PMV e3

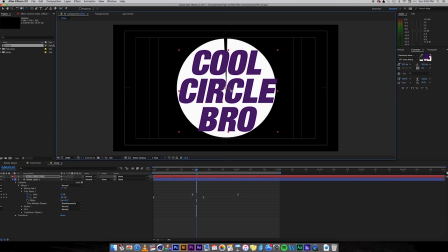[4:11]
So we have this really cool text here, and we want to place it over our circle, maybe rotate it a little bit just to give it a little more, attitude, because this is a cool thing, and, we're saying something sarcastic. So, I'm not saying it sarcastic, but I guess this purple text is sarcastic.
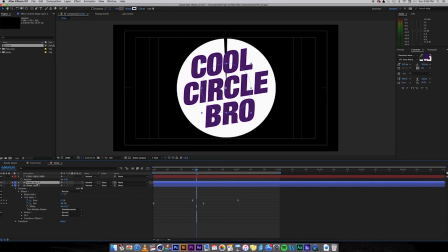[4:29]
Next step is we're going to duplicate this shape layer down here because we're going to use the shape layer as our mat. So we're going to rename that mat so in the future we know what it is. We're going to change now the track mat over here on our cool circle bro, and we're going to tell it to be its mat.
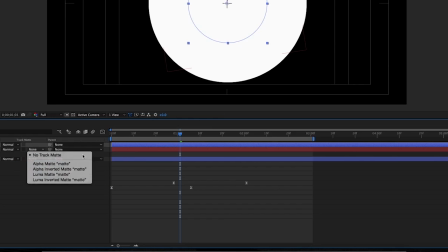[4:44]
And now, woo, pretty cool. I thought it was a cool circle.
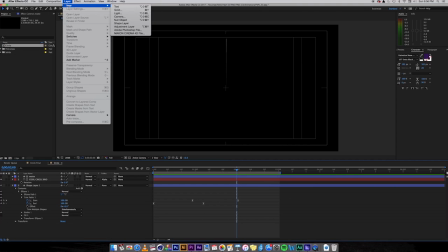[4:50]
Now we can see it revealing. And to get in that kind of what we had earlier to kind of get the little styling to it is we need a purple solid.
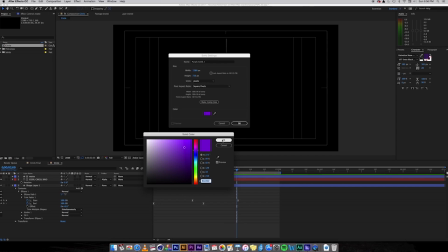[4:57]
So I already had the purple selected from earlier, which you could pick whip from the text you just did.
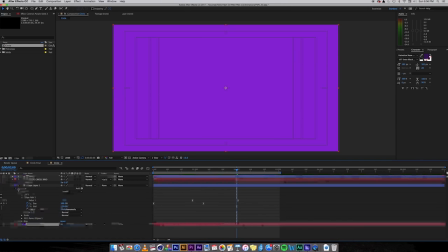[5:03]
Hit OK, or not pick whip, but use a little eyedropper on us. And bam, looking pretty cool. Nice little shades of purple we have here, a dark purple font, purple background.
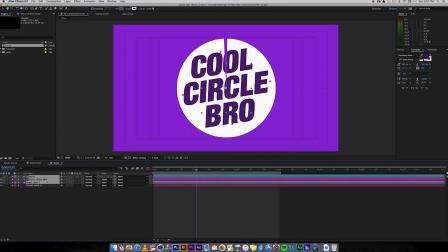[5:14]
And now let's really start to throw in some details here. Something we could do is pre-comp all of these things we just made, and we're going to call it circle text.
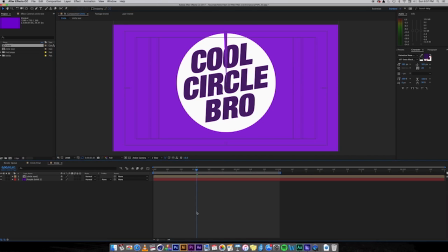[5:22]
And let's just say we took it and pushed it up a tiny little bit, and then we added a new solid by doing Apple Y. We're going to make it black.
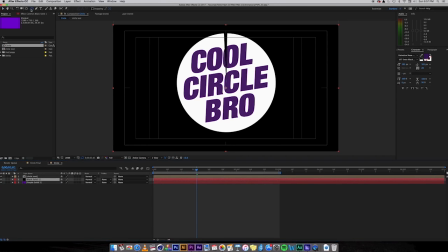[5:32]
And we're going to put it underneath our text but above our background layer, and take a circle mask tool here and just draw a little one on it.
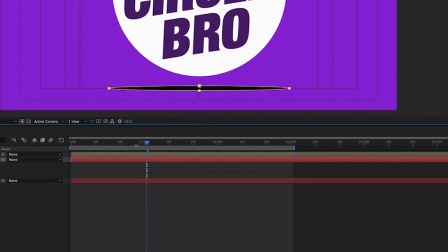[5:40]
And kind of get this oval going on here. So that way you can create a fake shadow.
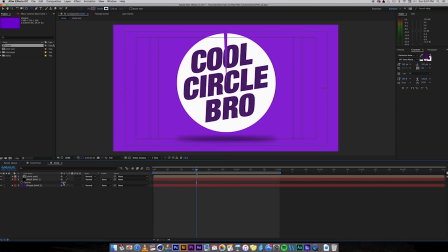[5:46]
We're going to feather out the shadow. It's looking good. It's a little dark. I don't think a 1 pixel deep circle has that much weight, so we don't really need to do that much.
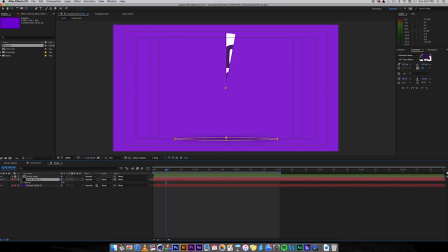[5:55]
And what we could even do is in the beginning, since this thing is the circle we made is not completely animated, we can move a little keyframe opacity here is what we could do.
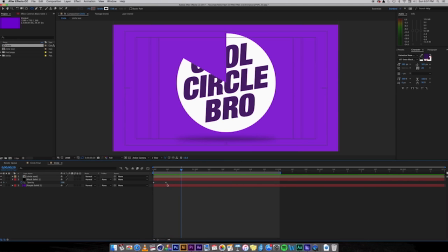[6:06]
So now it kind of comes on. Maybe that's not so great. You kind of have to work through these things. And now we could keyframe it down too. Now we'll get a little complementary movement going on here, of the thing doing.
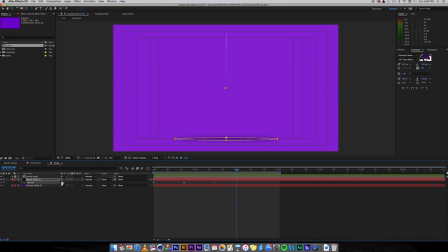[6:21]
And if you really wanted to get detailed here, we could animate the mask to go from right to left or vice versa, depending on how it looks. And then that actually not fast enough here. Bring the keyframe speed up some. Even then, I feel like we're a little behind this animation for how it should feel versus how it's moving.
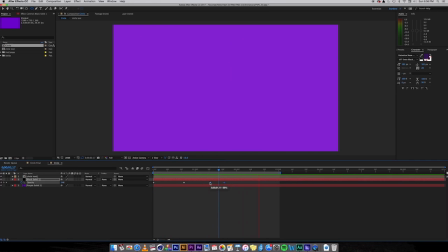[6:41]
So that's looking pretty good already.
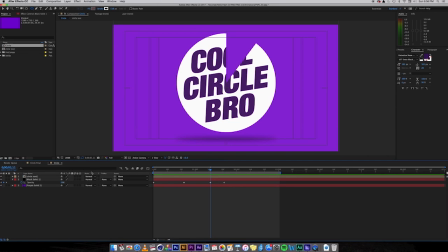[6:45]
So what we can keep doing here to add more detail is, let's try to add a drop shadow. Now, you're thinking drop shadow. No, we have a shadow below it. Clearly, it's an object in the 3D scene.
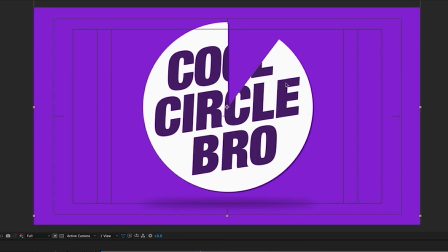[6:56]
But as you can see, it kind of defaults by itself on a scale like this. Now with our scene already set a little with a shadow below it, you start to believe that, hey, this is pushed a little bit back.
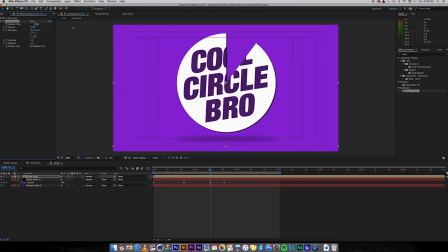[7:07]
And to sell that more, we're going to take this and put it up to 100%. Maybe we make a little bit of the purple in the shadow. So we're going to drop it and select it, but then bring it down to a real rich dark one like this.
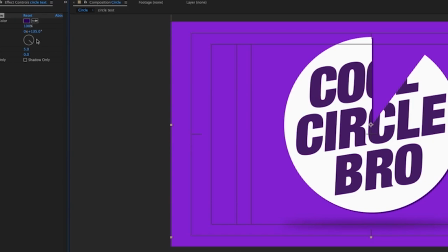[7:20]
Really match it in. And maybe play with the angle because the lights are coming from a different area. That's cool because now we can kind of see inside like a cheese wheel, and maybe just like a 1 on the softness. Or maybe even bring it down. Yeah, I think it looks better as a little thicker. And then we could we don't want to go too far away because then you can tell that, hey, that's not real 3D.
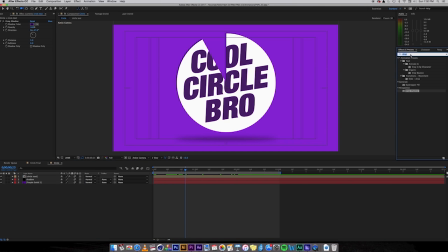[7:38]
We're going to keep building the scene, trying to add more detail to it. Now that we have the initial principles down, we're going to keep trying to add more finesse. And the next step I would really say is let's add a gradient ramp to our purple background.
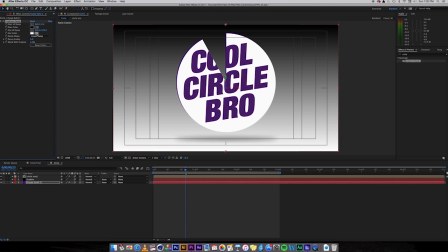[7:50]
Flat is very nice, and flat does work for most of the time, but adding even just say 5 or 10% gradient adds a real touch to it.
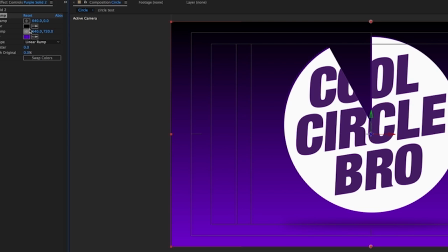[7:59]
So what we want to do though is, I like the purple background we already established, so I want to use that. So I'm going to use the dropper to go select it and get the other one.
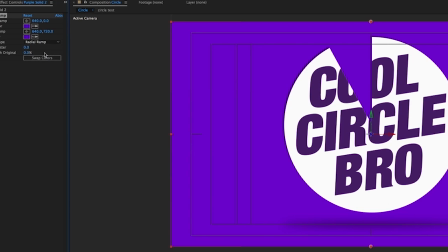[8:07]
Now it's back to being flat. So we got to change this to a radial ramp, and we want to see what we're doing here.
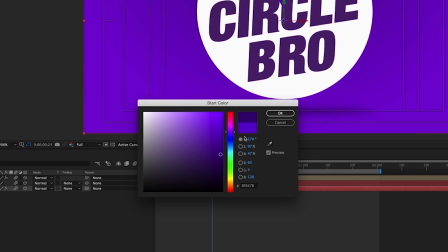[8:14]
So we're going to take these colors.
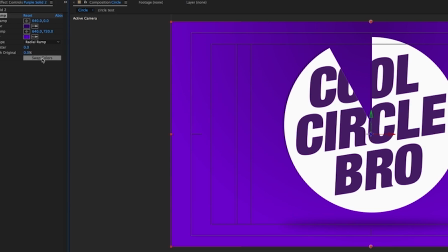[8:15]
So what we actually want to do, since we can see the darker colors up top, and we want the lighter color up top or in the middle, we're going to swap the colors, which has been a very handy feature now.
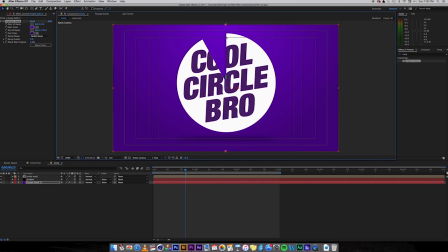[8:24]
And you can see it already looks more dynamic. We've hardly done any work, and now the scene, while still flat, you can't really pick out where it turns from light purple to dark purple. Looks like, hey, there's a light in this scene now, and we know there's not a light. It's just a trick to our eyes here. So we're going to pull. Let's not pull down the whole layer.
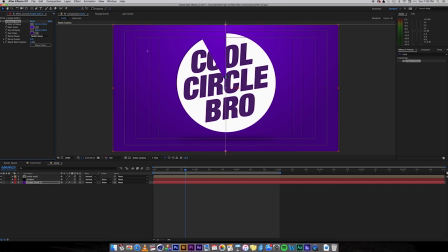[8:41]
Make sure we're still in our on our background layer selected, and we're going to take this little center tool here, and we're going to put it right in the middle.
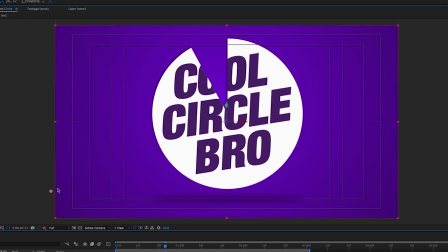[8:49]
It's not real great, but if we drag out the other point of interest, which is where the colors, kind of the gradient starts and stops, we can see how smooth this looks now. And just in case there's any banding issues throughout here, if you take the ramp scatter and turn it up, we'll just kind of guarantee we're not going to do that.
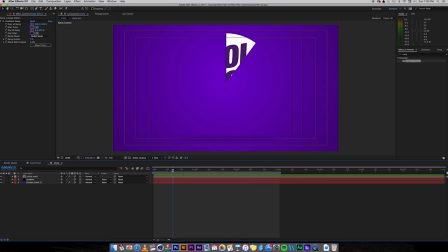[9:05]
And we can see how cool this looks now. It looks really nice. Really coming along, and it's not a lot of work so far.
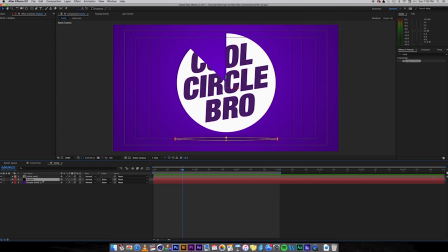[9:12]
And we could even do something like this. Let's say we took the shadow, and we're going to parent it up to our circle text here, and rotate this circle.
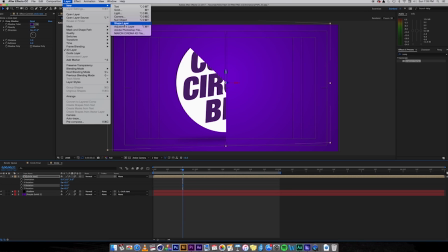[9:23]
And now, hey, here's another tip you can do.
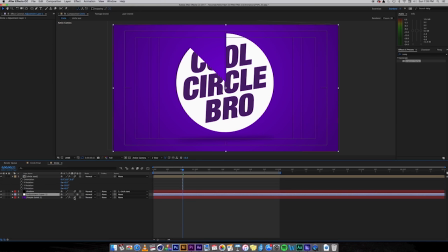[9:25]
When you have this interaction with 3D layers, we can do a adjustment layer, and you can put it between the objects, and it will stop interfering with them. So you can see it's still interfering with it if we were to change it in the custom view, but now it doesn't have to.
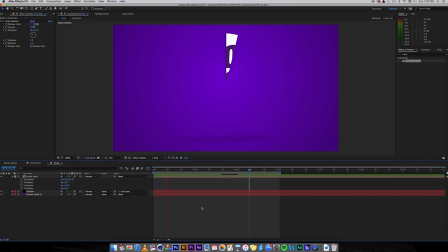[9:38]
We don't have to change anything. Another option, since we don't need these layers to be 3D, at least the purple one, is we can just un-3D it and get rid of that adjustment layer, keep our comp a little cleaner. And let's see, we could even maybe rotate this at a better angle, a more extreme angle.
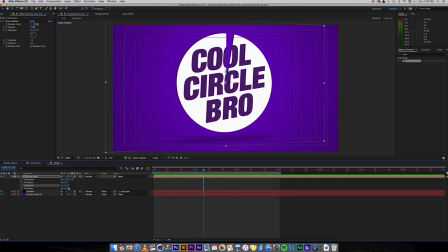[9:52]
That looks really nice. So we have a lot of work and a lot of detail in here and not a lot of time. So we're able to learn how to do a circle, apply it to a mat, and then add some finesse like a shadow and a radial ramp in the background to sell this home.
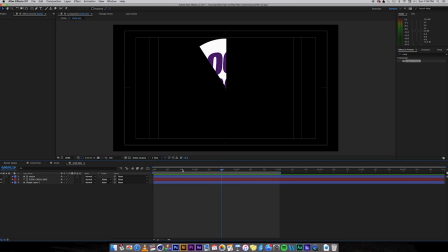[10:06]
So you can see how in such a short amount of time we're able to make a very clean looking scene with
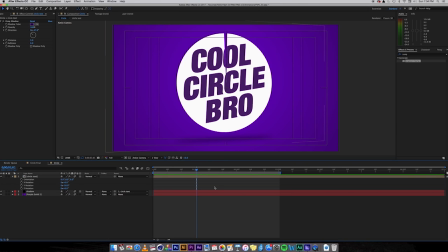[10:14]
these shape layers that use mats for each other and blend some colors on each other and use shadows to create the illusion of a more 3D scene. I hope you learned something. I hope you had a good time doing this. We have 2 more before this, and we're going to have more coming your way soon. Thanks for tuning into the Poor Man's Version. I'm Greg, and we'll see you soon.